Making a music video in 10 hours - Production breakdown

What's up everyone welcome back to the channel let's waste no time let's get right into this.
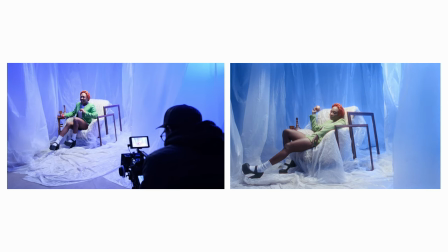0:21 So we created three sets pulling inspiration and references from all over and we landed on
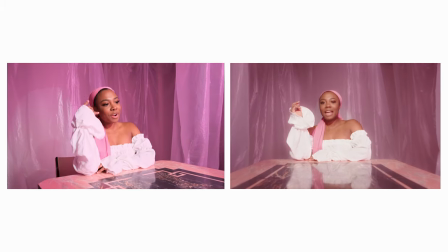0:26 the idea of creating one of the sets to be completely made out of construction plastic.
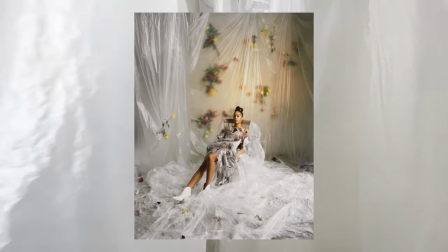0:31 Now there was a photo I'll kind of throw it up here this was the main inspiration and I like this idea because plastic the
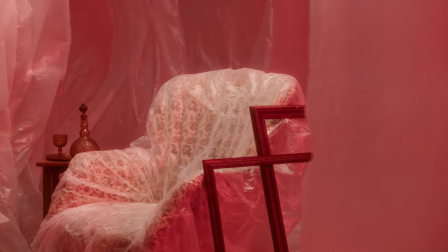0:38 type of plastic that we got is very flowy so if you're adding wind to it you can get the nice movement in the background once you throw some light
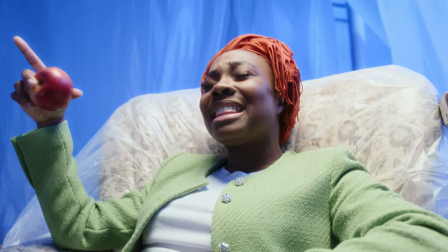0:45 into it you can get some interesting depth happening because there's going to be some light loss there's going to be some diffusion there's going to be some wrinkling and texture
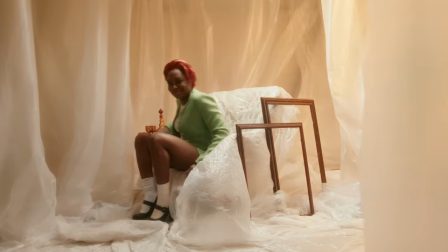0:53 being made and then again overall texture from the plastic too so I like the usability of this particular texture for this set now
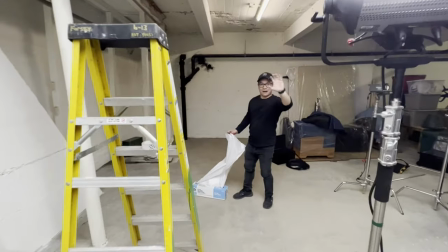1:01 big shout out to Kwa he is my Swiss army knife when it comes to production he does it all from being a PA from
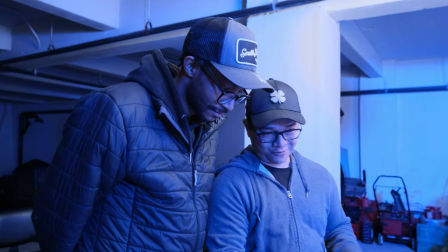1:08 set designer you name it and he's learning on the go so he was the main one who helped me kind of build this set I had the vision so
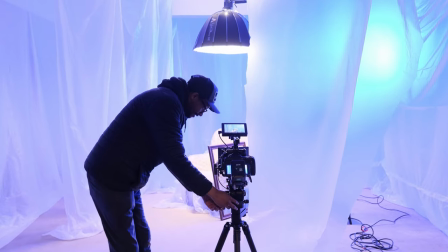1:15 we just kind of communicated and gave direction and he was one who hung it and stuff like that as I was checking framing and
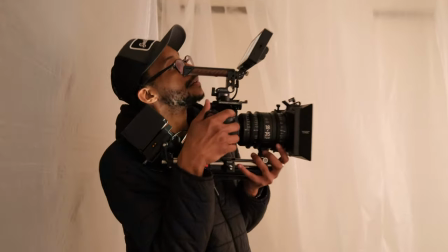1:21 composition and going through the shots and prepare for the shoot oh that's one thing I want to mention too is just the props we have for this set the
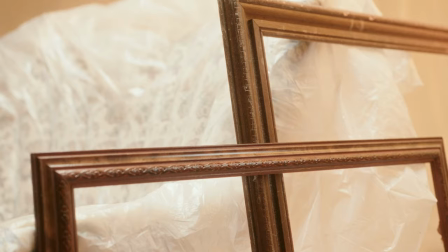1:28 location we had had a bunch of old furniture super unique and
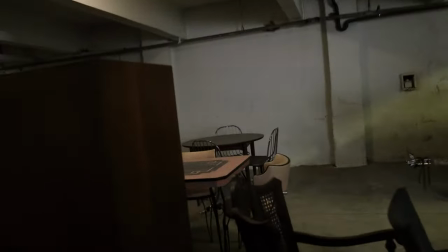1:33 just allowed us to have just this kind of contrast between this modern look and chic
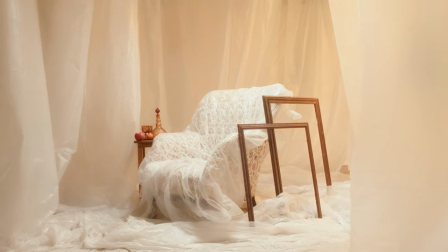1:37 style that evan was wearing with this rundown kind of old
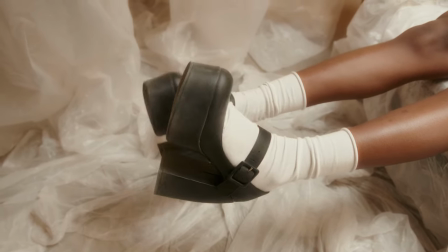1:42 but then seal it in plastic idea now honestly there's no meaning to any of the stuff we'll be using this video it's purely aesthetic and that was really the fun part of this yeah
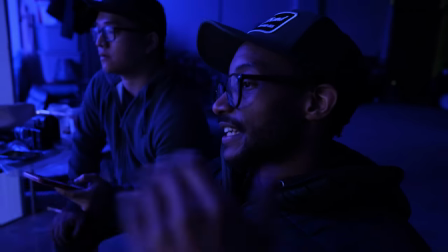1:52 because then what i'll do too is just get a close shot of you placing the apple down
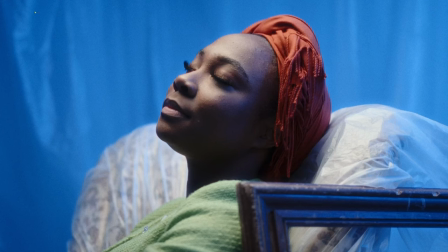1:57 yeah so it won't so it will feel kind of like when we cut back to this how we lit that was very simple we had the 300x boomed above the talent of course we have multiple sandbags so it won't fall over on her and we had the speed light dome gridded and diffused
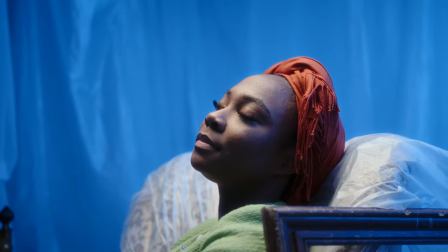2:11 just straightly pointing down now the reason why i picked the 300x over a lot of different lights is that i like the bi-color option because we kind of auditioned to see do we want her to feel more warm in the midst of this color or do we want to cool it off
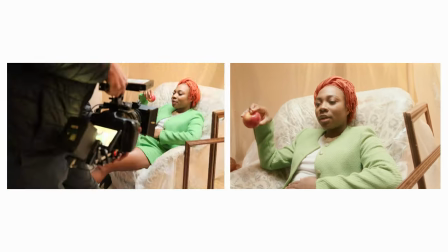2:25 so we found a happy balance in between the two and it really gives her skin tone a really nice warmth to it in the midst of
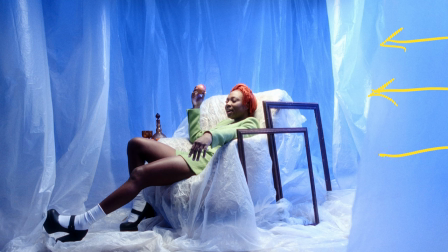2:32 whatever we're doing with the coloring in the background and speaking of color we had the 300c the nova 300c and that allowed us to kind of just
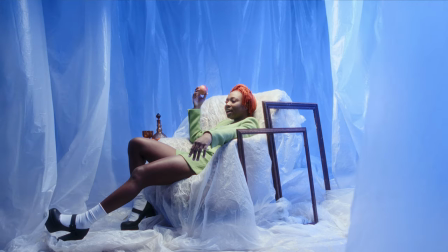2:40 push light all the way through that whole set and again pushing light through plastic a thin plastic it just spreads all that light everywhere which is great and man i've actually never used the 300c and i actually need to get one of these for myself the color reproduction is so rich and so
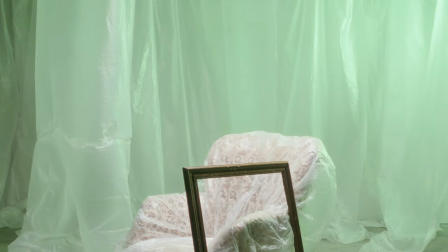2:57 um really had fun trying to pick what color works best for that situation and
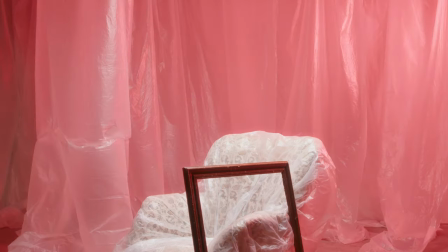3:02 we went more towards mainly contrasting colors now that we have one
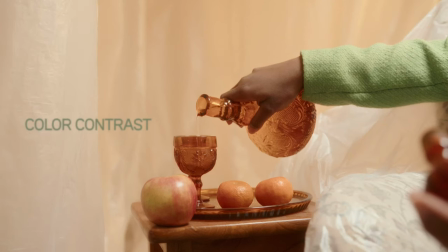3:06 particular color scheme we used it was more complimentary so it's the yellow background with
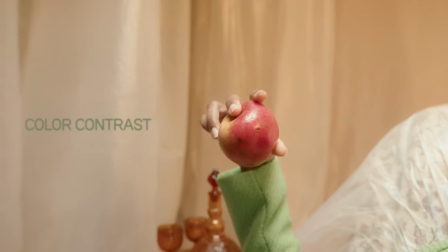3:11 the orange and the amber and it kind of contrasts that green that
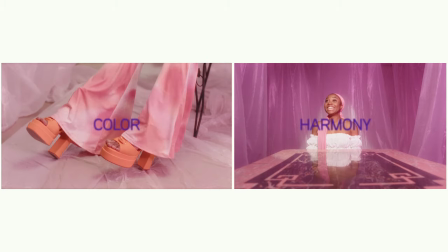3:15 she has on but we kind of just made sure we had color contrast throughout for the for the most part and then just to block the spill
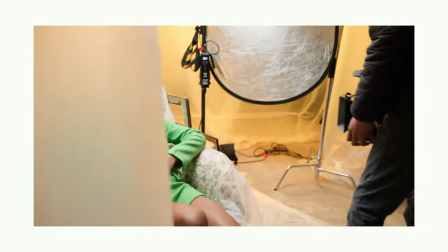3:24 from the colored light from the 300c coming through we just made sure to have some a flag or something just blocking that light from spilling onto her to make sure that there wasn't no weird light pollution.